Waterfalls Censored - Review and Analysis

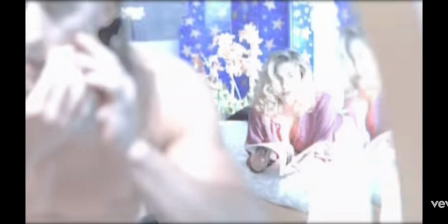916s
what was i gonna say maybe she just i don't know i don't know what i was gonna say
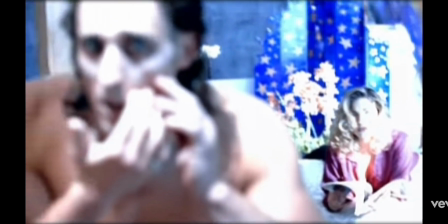924s
either way she sounds like a bad girlfriend or wife um considering what happens to the husband
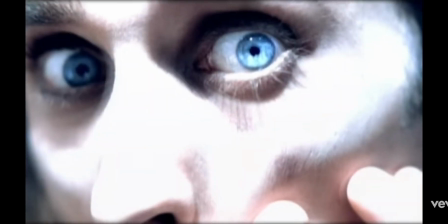930s
it wouldn't surprise me what happens to all of them that's what i was gonna say it's just it
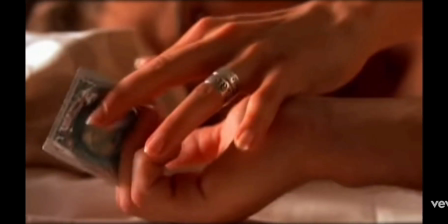935s
was in the script later this in hindsight is what will kill her at the end of the song
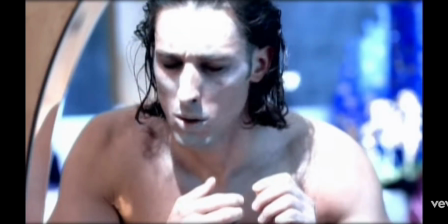943s
um the special effects and montage editing here are even better to show how bad he is and close to his final resting place
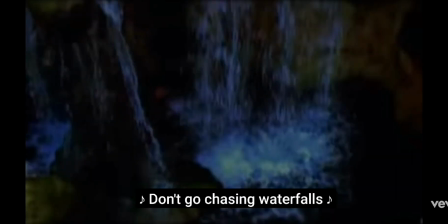953s
uh and then we go to the chorus again and there's a waterfall no way there's a waterfall guys
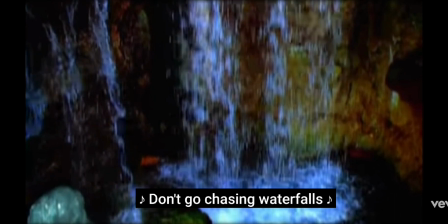962s
I guess you could say it uses the waterfall allegory
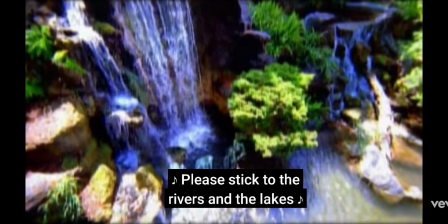968s
in a more metaphorical in both a metaphorical like before and a physical way now because they're
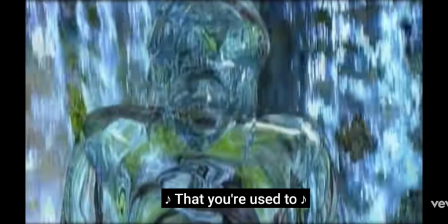976s
literally in front of a waterfall um they're also
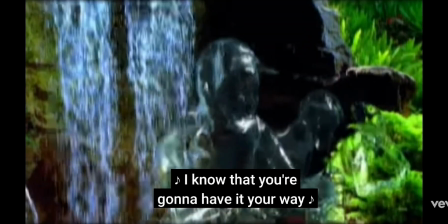980s
shown in a plantation which i guess you could say like connotates to them being like spirits from mother nature herself
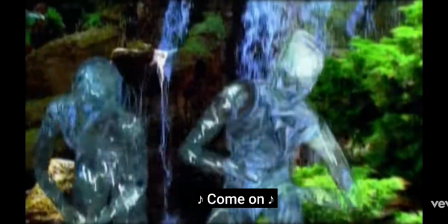988s
I don't f***ing know, maybe Guys, I'm sorry, I love Lisa, but I do not understand her left eye rap
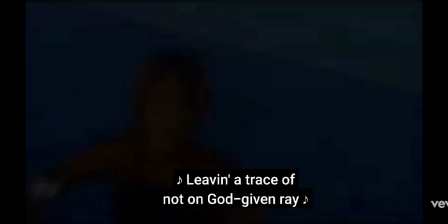999s
I don't really understand it and the connotations of it, to be honest
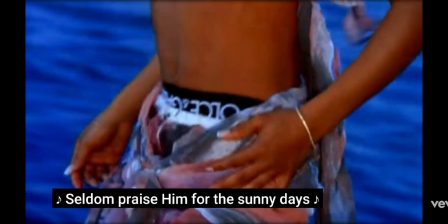1005s
My only hope is for the folks who can't cope in such an adoring pain that keeps them in the pouring rain
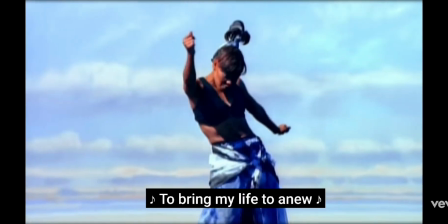1010s
i guess she could say that people she hopes the people who's stuck in her grave are okay
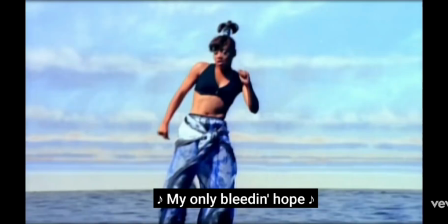1018s
in their grief which i guess could also have more um more connotations of like grief and shit
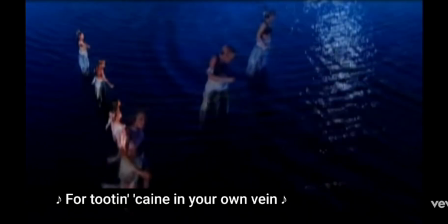1028s
i'm very stumped in this line uh dreams are hopeless aspirations in hopes are coming true
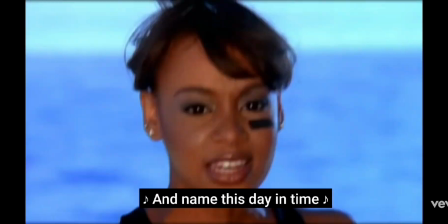1034s
believe in yourself the rest is up to me and you she probably just means you need to wake up and
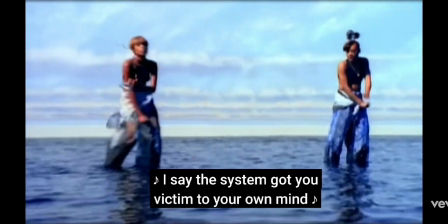1040s
be realistic instead of being ambitious because she she suggests
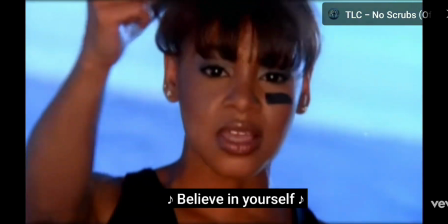1045s
we are dreaming of things we know we can't do but we won't admit it
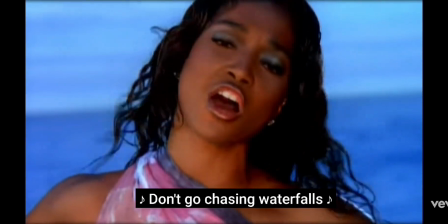1051s
when did i write this at the very end of the chorus
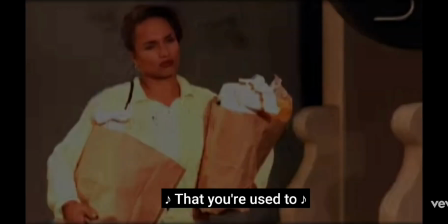1057s
we see we see the mother of the child who was shot who probably is still grieving but
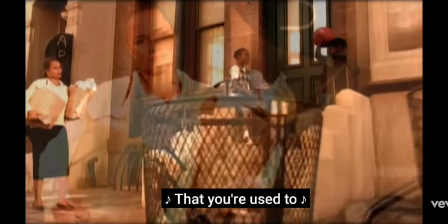1062s
or has moved on her face just looks dead she doesn't care anymore she's just trying to get through with life in
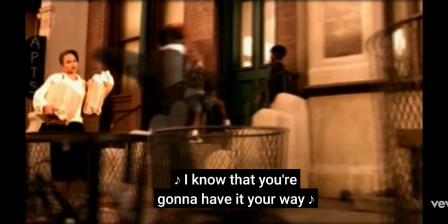1068s
this awful world which is pretty accurate to be honest um
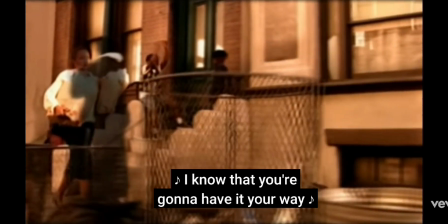1074s
shown by her white clothing to suggest that she's either accepted
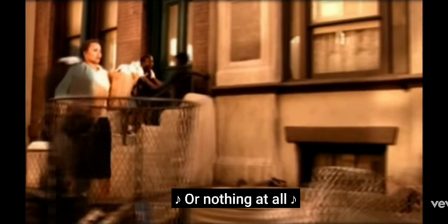1079s
death or like grieving because like then again black clothes are
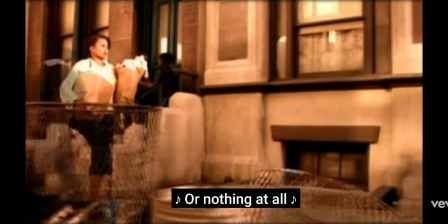1083s
traditionally used in like um funerals so maybe the
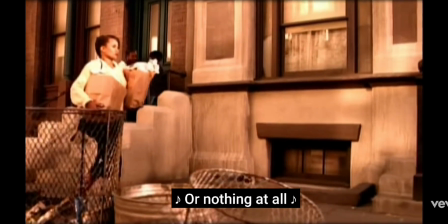1088s
white white maybe the white clothing has connotations as something like accepting
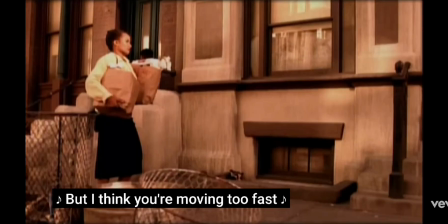1094s
and like yeah new life i
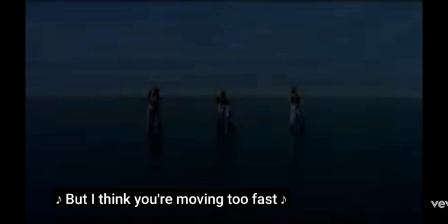1099s
think i think white has the connotation of new life um
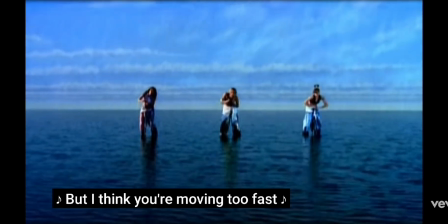1105s
i don't know if this is a subtle nod or not but like she's holding two brown bags full of groceries you
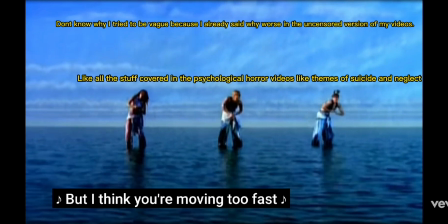1111s
know the same color of the those special things that people like
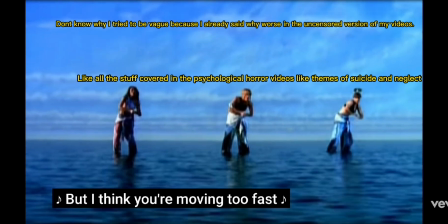1118s
you know those things the ones that start with a d um
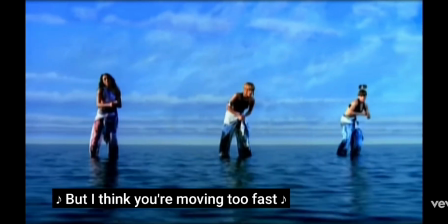1124s
the and i find it really funny that like
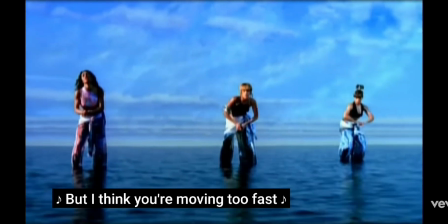1130s
it's now like now the ghost of the mother's
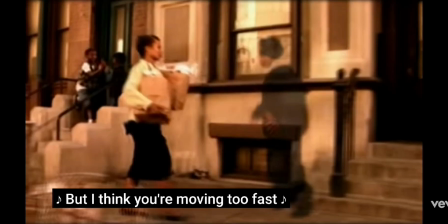1136s
child appears like the physical version now because you know he's dead
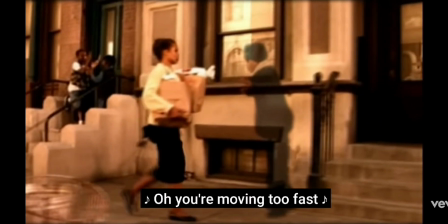1141s
so he's a physical ghost now and he's wanting to go back and he really wishes
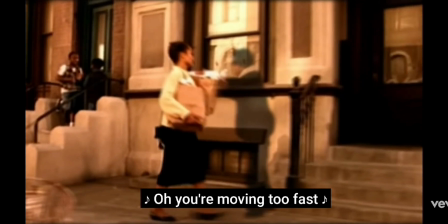1147s
he listened to his mother and he really wants to hug her but he's dead and thus she